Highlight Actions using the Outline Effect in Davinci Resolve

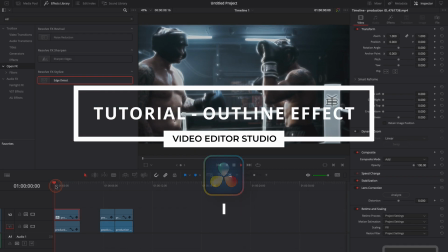[0:00]
Hi everybody, Jeremy here from VideoDuty Studio and today I'm going to show you how to create that cool outline effect in DaVinci Resolve 17.
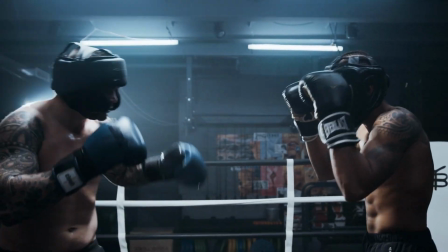[0:06]
Let's check it out.
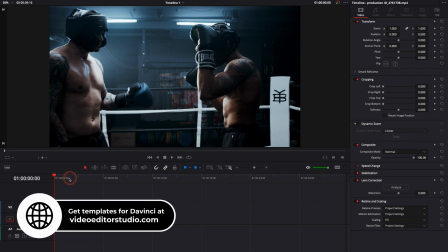[0:10]
Alright, so in DaVinci Resolve 17 right now we're on the edit page and here I'm going to use this boxing clip to create our effect but I've already
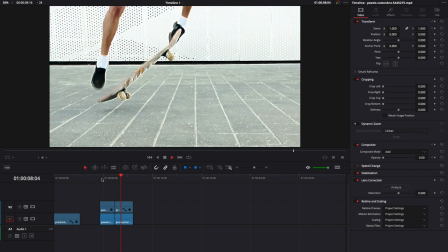[0:18]
done it in two clips right here and as you can see we're using this outline effect to highlight the movement that they are doing when
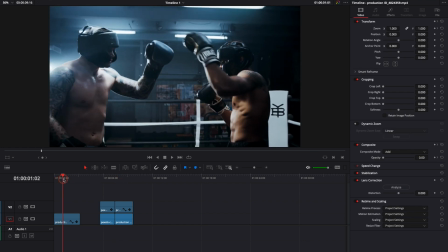[0:26]
it's at the peak of the movement. We're going to recreate the exact same thing right here on the boxing effect where the gloves are touching each other.
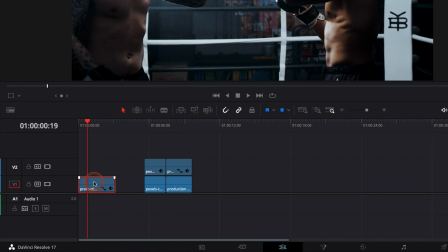[0:34]
So it's very simple. First, we need to duplicate the clip. So we're going to hold option and we're just going to put it right on top of this one. So we have two layers of the same clip. Then we're going to go over to the effect library.
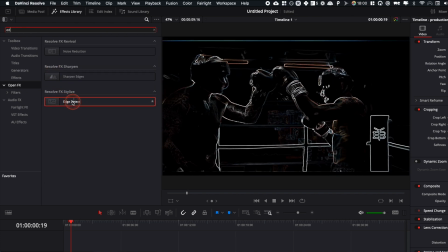[0:45]
Here in OpenFX, we're going to look for edges and we're going to apply the edge detect effect here on the first one right there. then we're
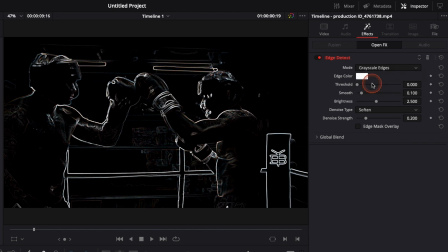[0:54]
gonna go over to the inspector effect and here we're gonna change it to gray edges here for this specific clip i would like to make it a bit smoother right there and making a little bit brighter then we're gonna go over to video and here we're gonna change the blending mode to add
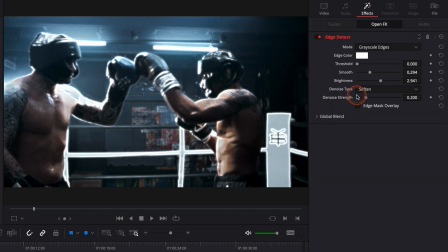[1:14]
and here as you can see just creating the outline you can go back here if you want to adjust the brightness of this outline or if you want to adjust the smoothness of it for now i'm just gonna do it like that perfect i'm happy with it and now that we have the outline made
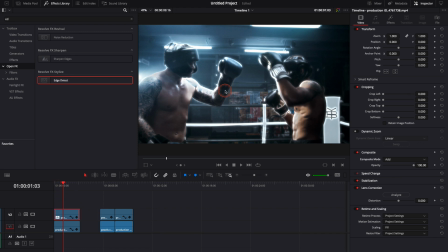[1:30]
we need to animate it to animate the scale so we can underline that movement to do this we're just gonna select where we want the
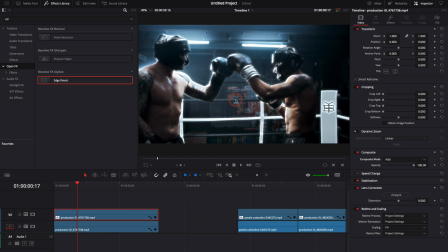[1:38]
animation to start so here i would like the animation to start when the club are touching each other so here we're gonna keyframe the zoom so i'm gonna add a
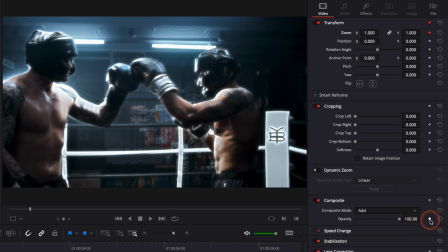[1:46]
keyframe on zoom then i'm gonna add a keyframe on the opacity right here but i'm gonna put it at zero then we're gonna
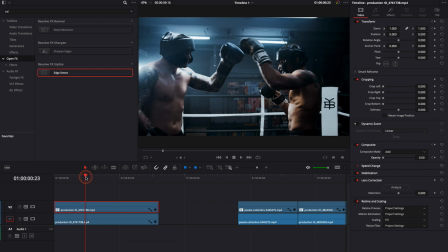[1:54]
move a couple of frame forward right there we're gonna put
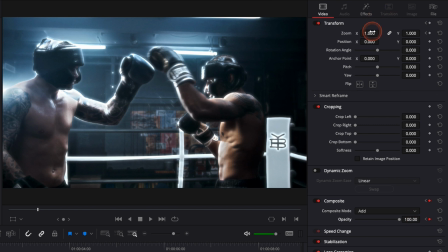[2:00]
the opacity back to 100 so we can see what we're doing it's hiding a new keyframe and
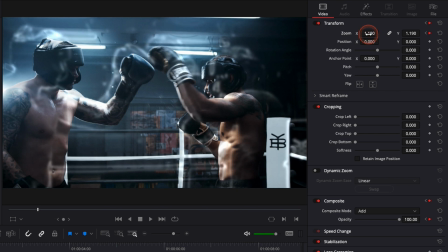[2:06]
then we can scale it up it's adding another keyframe right here then
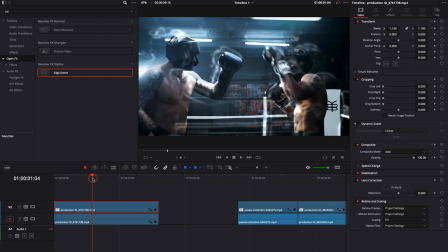[2:13]
we can move a couple of frame again and we're gonna scale it
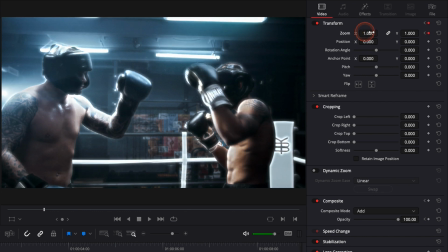[2:18]
down right here back to the original and then we're gonna add another opacity keyframe
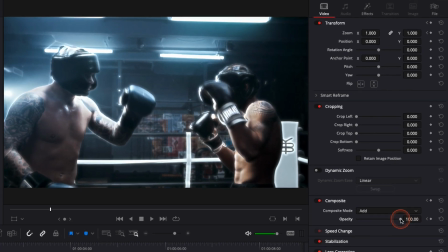[2:28]
move one or two frame forward and bring the opacity down to zero to remove completely the outline and here if we play it
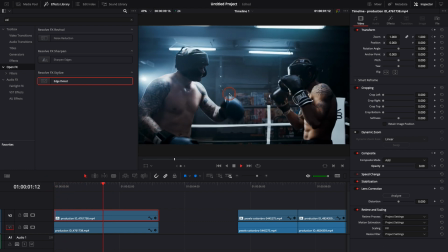[2:38]
as you can see we have the effect but the animation is a bit rough i would like to have a curve to it to do that we're gonna click
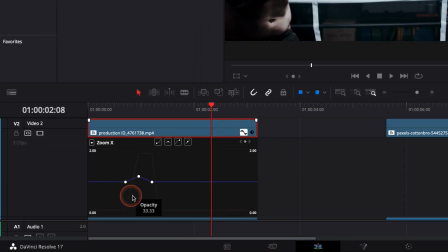[2:46]
right here on that little icon that's gonna open this window where we can basically adjust the smoothness of all key points so here i'm just gonna select all the key points and i'm gonna click here so as you see now the curve is more smooth it's not linear and it's gonna make the animation look nicer and if we play it we have our final effect Alright,
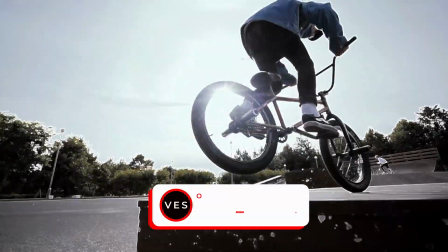[3:06]
I hope this video was helpful, don't forget to like and subscribe and see you in the next one. Bye!
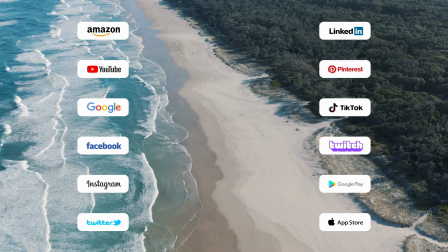[3:10]
Speed up your workflow and create better videos using the pack available on our website, including titles, transitions and templates, but only for Davenchy Resolve.
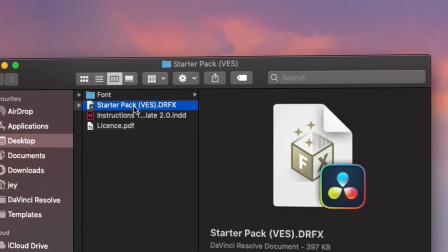[3:19]
Get started today by downloading our free startup pack containing a compilation of 20 titles curated from our library.
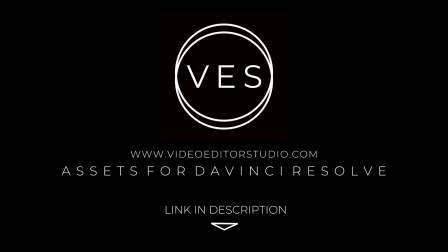[3:26]
Link in description below or at VideoDutaStudio.com